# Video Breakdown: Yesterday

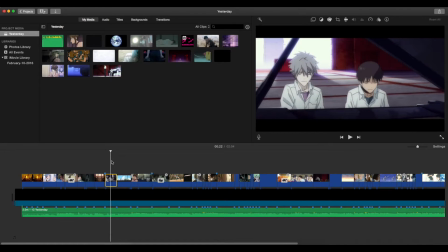[3:47]
Another part of the cropping was, and this is a little frustrating because for some odd reason Evangelion 3.33 was
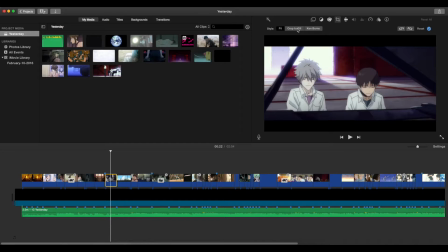[3:56]
letterboxed, so you can see that I haven't cropped this part, and this is just for the footage, but so when you crop it, it goes from this letterboxing 16:9 to no letterbox and
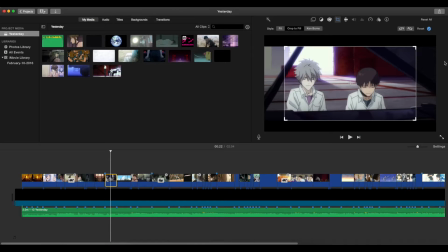[4:14]
16:9, but it's got part of the sides are kind of missing when you do crop it. So it's go from this to this.
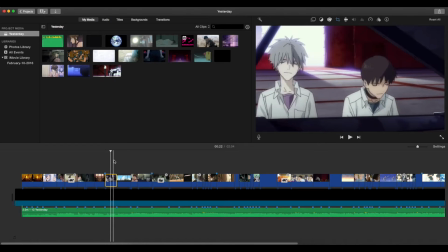[4:27]
So I mean, it still looks fine, especially with the panning. It kind of helps get a bit bigger picture of what's going on, but it's still kind of missing in some ways. But I thought it turned out alright,
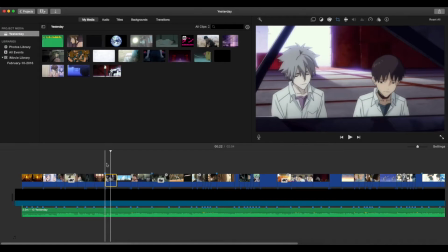[4:41]
and it was just odd because everything else in the rebuild series for Evangelion was full screen 16:9, and this was letterboxed 16:9, which is just a bit odd. But that's just me.
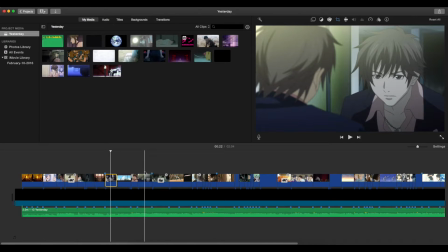[4:54]
Okay, yeah, and a lot all the footage I used was very, in my opinion, was very new. I mean, I used a lot of repeat stuff or stuff that is familiar, but a lot of it's new, you know, like this.
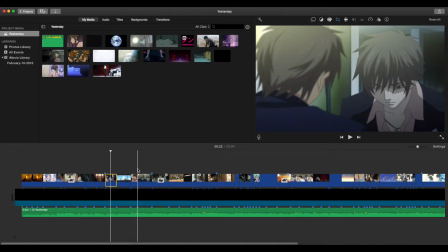[5:12]
I mean, I've used Requiem for the Phantom before, the footage from there, but I've never used it. Like, for instance, I've never used this clip before. I've never used this footage piece right here before,
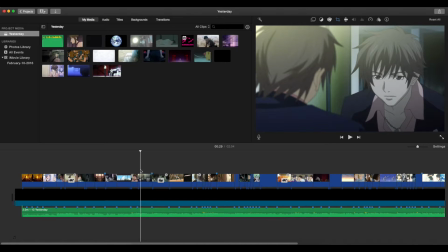[5:25]
and I think that's what made it a little more special, because it felt more fresh, or it felt more, I guess, newer than what I would normally have.
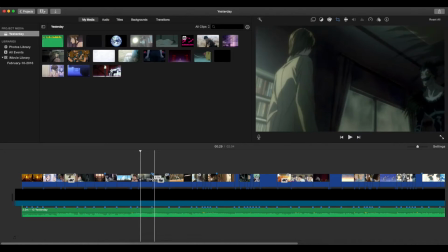[5:38]
So that's why I have a lot of this new footage. Just kind of felt a little more fresh and new.
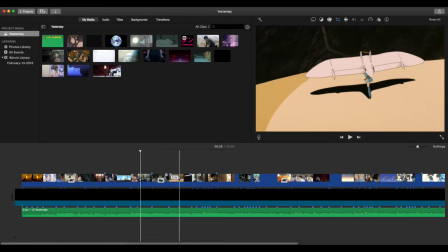[5:44]
I mean, like, there's a lot of new footage, like new footage, where it's a different anime that I've never used before,
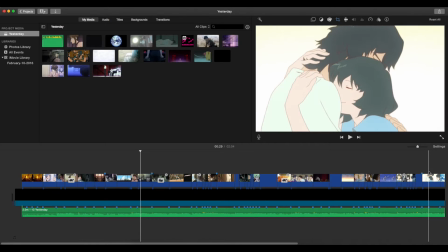[5:50]
like Nausicaa or Wolf Children, and but some of the stuff was just,
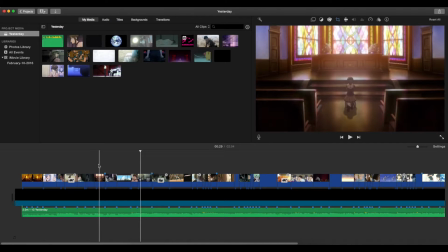[5:56]
I've never used certain shots like this and, you know, that.
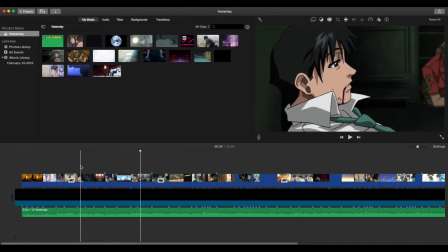[6:01]
So even this right here, it's Black Lagoon. I've never used that before.
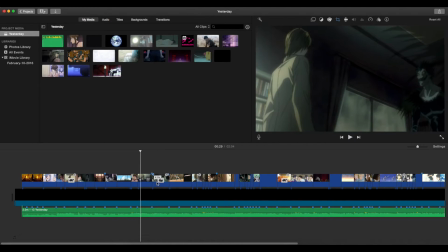[6:06]
And yeah. So this clip right here is something interesting,
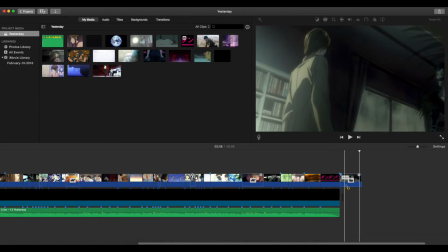[6:14]
because if you look at it, and I'll put it over here so you can get a better picture of what I'm doing,
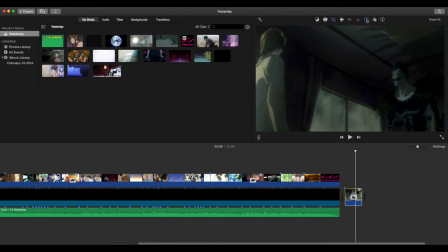[6:22]
if iMovie will let me. Another reason why I don't preferably like iMovie. So this clip is, not only is it sped up, but it's also in reverse. So I'm going to put it in normal and unreverse it.
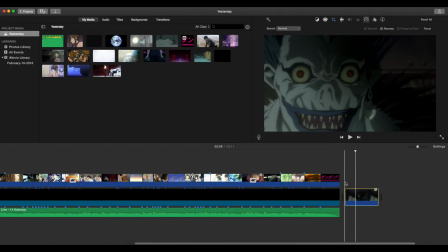[6:41]
So even though there's really this little like clip frame right here of Ryuk, so even though there's that, I mean, once it's sped up and cropped, or not cropped, edited, it looks like just like this. It doesn't, you don't have to see that. So, but anyway, so this is what it looks like pretty much in normal. So I'll just kind of play this back.
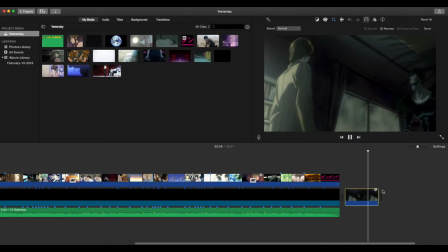[7:01]
So it pans right to left, and really what I wanted was the exact opposite, which was left to right, because the lyric is, there's a shadow hanging over me.
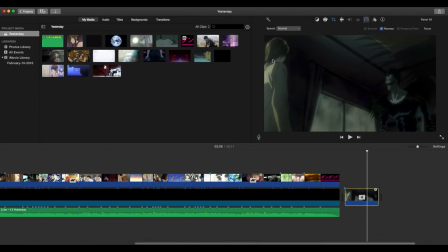[7:14]
I just felt like it was more like light, and then the shadow is Ryuk, so it just felt like sort of going towards the direction of the lyrics, and that whole shebang, if you will. So it's just a creative decision there, so it's just something interesting.
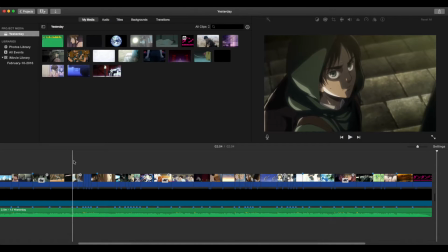[7:34]
Yeah, so something also about this video is, I felt like there was bits and pieces that just felt too much like home to me,
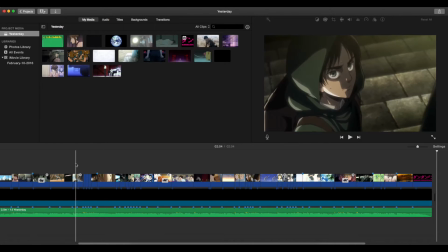[7:48]
and kind of another reason why I used different footage was because I wanted to kind of break away from that song. And that song is very much a love song, and it would have been like, I felt like this song,
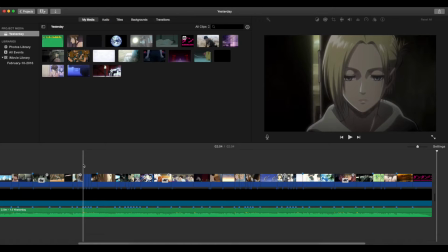[8:02]
this AMV, would have been more of a duplicate or a sequel or whatever you want to call it to Home. So I decided to not only use different footage, but also not use
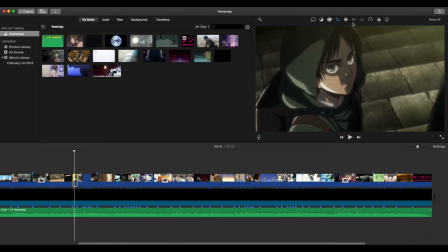[8:14]
any transitions or like fade in and fade out of black. For instance, if I did this, just add a couple of seconds there, and kind of, you can see it kind of fade in and out.
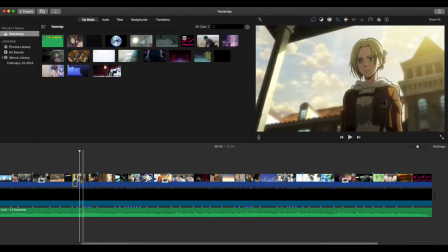[8:28]
And I mean, in Home, for example, I probably would have used it for all this stuff, fade in, fade out of black.
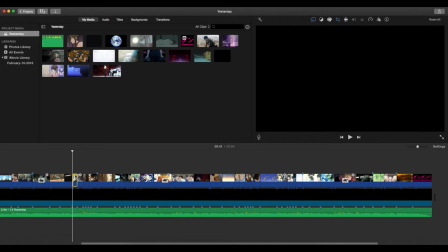[8:36]
And for this, I didn't. And it also makes it look a little more snappier.
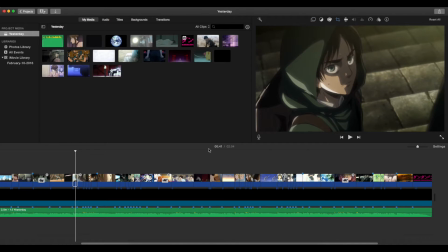[8:42]
So it's not so, I guess the word dolphining effect sort of comes in play, where it's just in, out, and when it's played back, it just looks more snappier. Yeah.
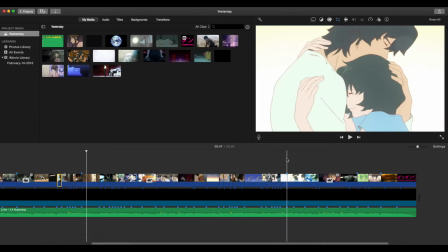[9:03]
So there's that, and yeah,
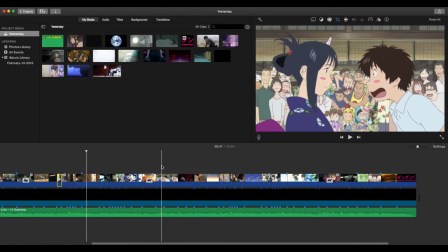[9:07]
just a lot of different kind of footage, new footage, old footage, and
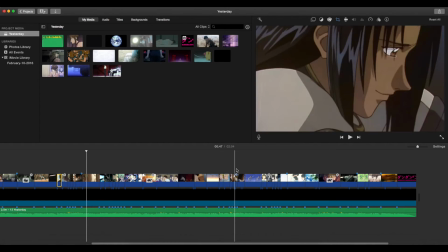[9:17]
a little more cropping, of course.
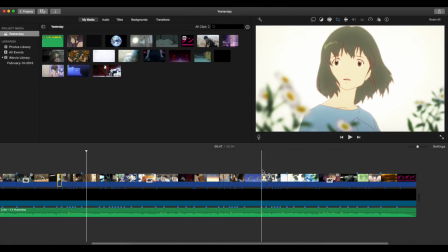[9:23]
And my entire favorite, I guess, part of the video was this whole part right here.
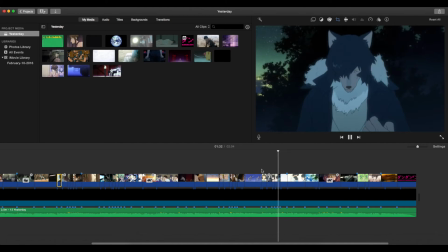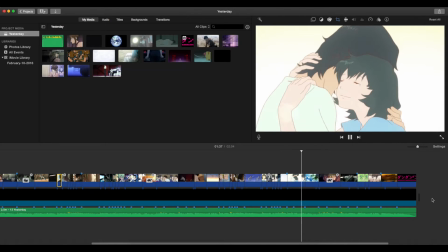Yeah, so it's just kind of, I don't know, I just like the way this whole part right here looks, and the way it's done and everything,
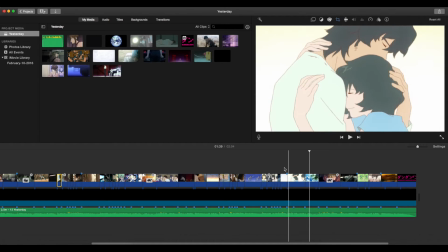[9:48]
and it just fits really well with the song and the spirit of the video and everything. So yeah,
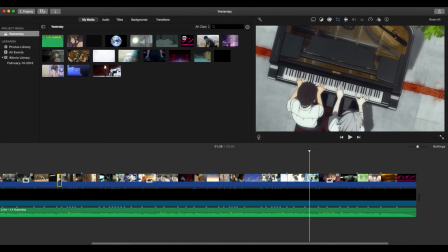[9:58]
something that I tried to do, I didn't have enough time to do it, I guess, properly, was the song, often brings up the lyric yesterday, obviously.
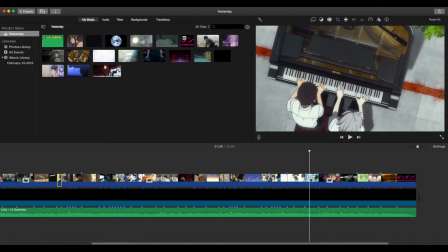[10:13]
But the song also means, yesterday I didn't have problems, and now I do. And one of the things I tried to emulate was that sort of idea. And what I tried to do was get footage of every time they tried to say yesterday, not try to say,
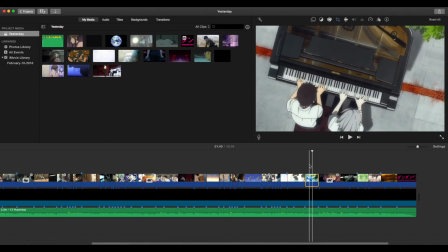[10:33]
but every time the lyrics was yesterday, I try to put in something related to a previous clip.
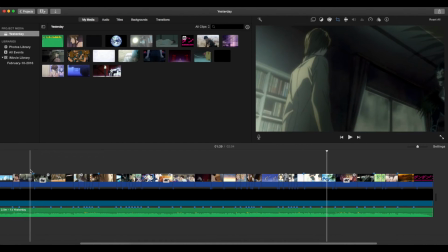[10:40]
Like, for example, I would use, or is it right here?
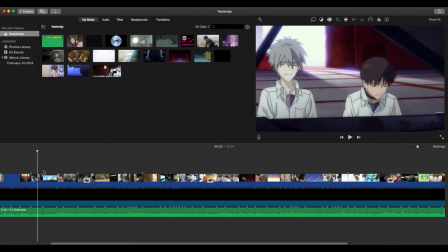[10:46]
I would use, like, this is yesterday right here, and then it's sort of the same,
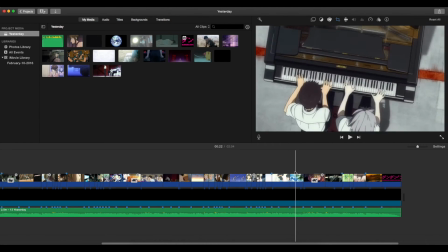[10:53]
scene, and it's the same, like, lyrics, so it sort of repeats itself,
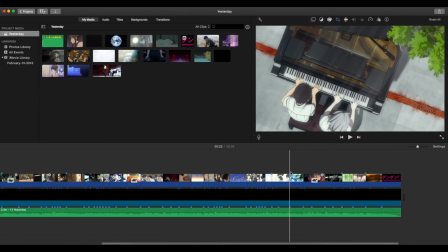[10:59]
saying, kind of going, like, back in time, back in the video, back in the song, so it's sort of going, not backwards exactly, but it's just sort of repeating itself.
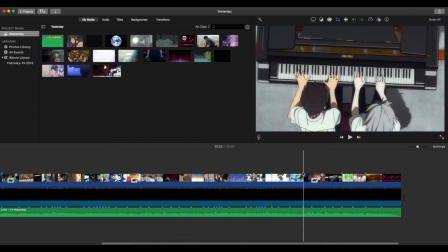[11:12]
That's something I kind of tried to emulate and try to recreate, but wasn't completely successful.
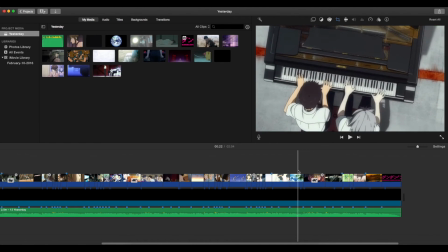[11:21]
But I did have, like, sort of remnants, or like bits and pieces of that kind of idea.
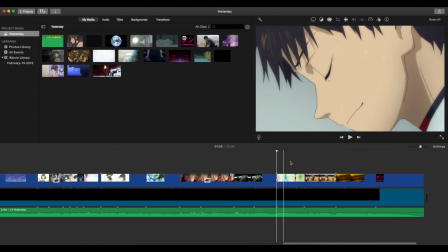[11:31]
So another interesting thing about the video is this whole part right here. It's actually two different, I guess, clips,
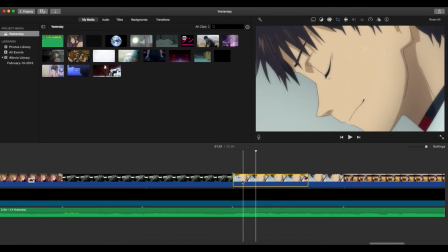[11:41]
and the second clip is actually just this first clip, which is Shinji in Evangelion 3.33. He bobs his head, and really it's all it is just the first 0.8 seconds cut and then copy pasted. It's right here.